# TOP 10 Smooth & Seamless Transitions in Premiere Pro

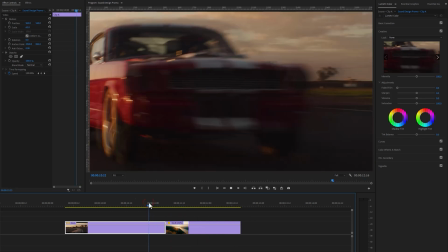(16:28)
Add nice sound effects to make the transitions more smooth.
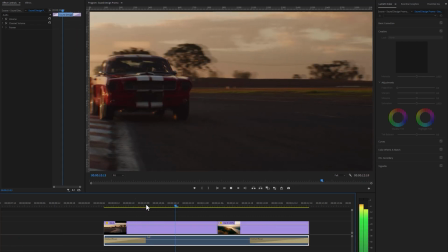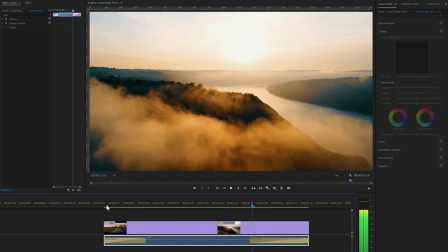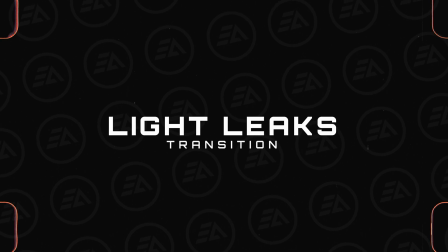(16:42)
And the last one is smooth light leaks transition, and this is my favorite transition.
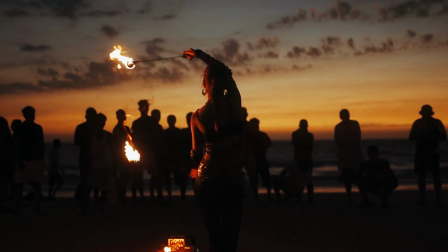(16:47)
Because you don't need any specific shot to use this transition.
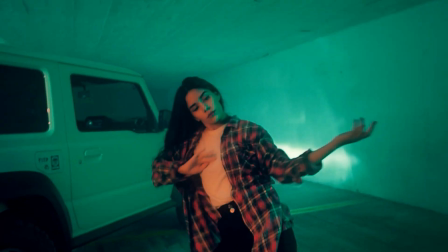(16:50)
You can use this transition in cinematic videos, music videos, travel videos, or talking head videos.
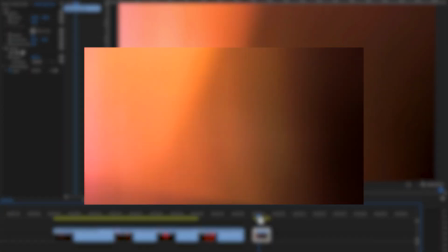(16:58)
And this transition is very easy to do, you just need a light leaks overlay video, F30 professional light leaks overlay, you can check it out under the description.
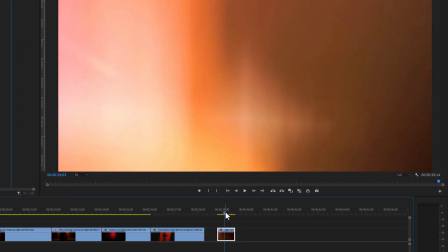(17:07)
Now find the brighten or highlighted part of the light leaks. And a marker here by clicking on M button.
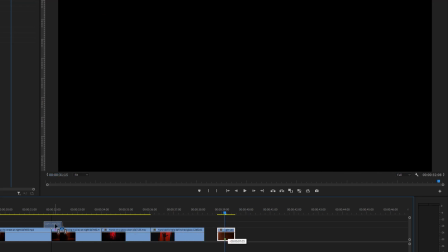(17:13)
Then move this overlay above on your clips. And make sure the marker in the center of the 2 clips.
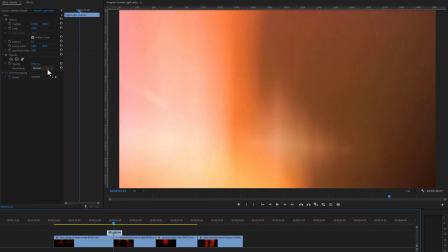(17:20)
Then move over to Effect Controls tab, and change the blend mode, normal to screen.
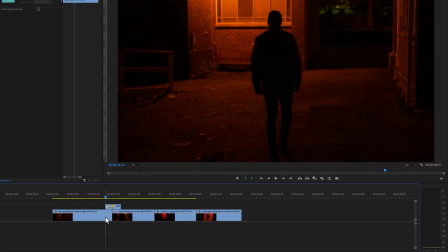(17:28)
Now you can add the cross dissolve effect, in 1 or 2 frames to make it smooth. Now I'm going to add a fire whoosh sound effect to make it more natural.
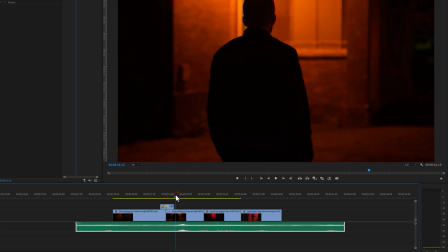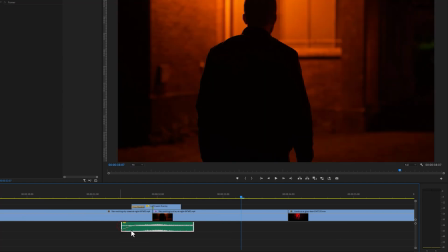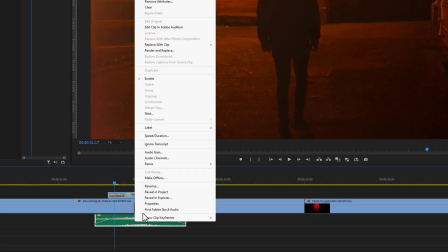(17:49)
Let's decrease the audio gain a little bit.
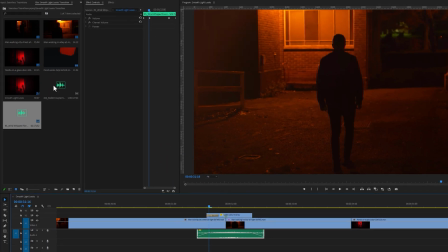(17:53)
And last, add a burning sound effect.
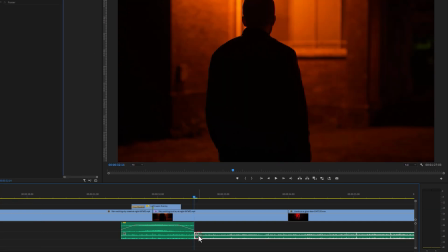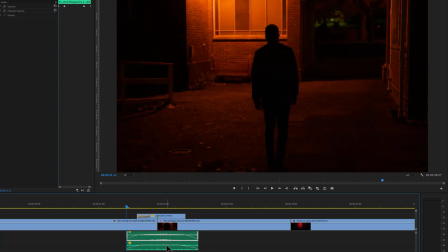(18:04)
Now it looks perfect. Then select these sounds and overlay layer, and link them together.
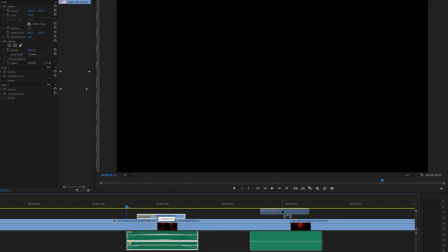(18:12)
Then just hold on the Alt button, and drag it to another clip. So that easily we can use this transition.
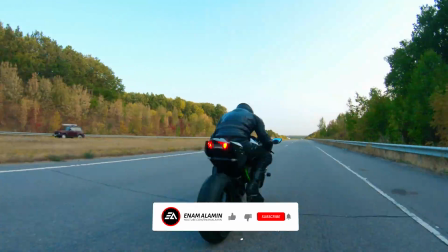(18:22)
So that's all for today, if you enjoy this video, please hit the like button,
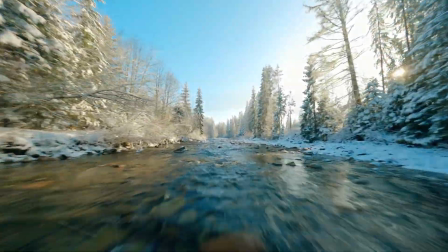(18:26)
and don't forget to subscribe to get more videos like this, and if you have any question, please feel free to ask me in the comment section,
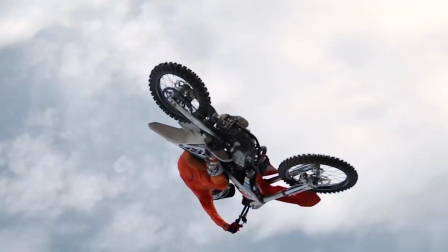(18:32)
I'll see you in the next one, have a nice day.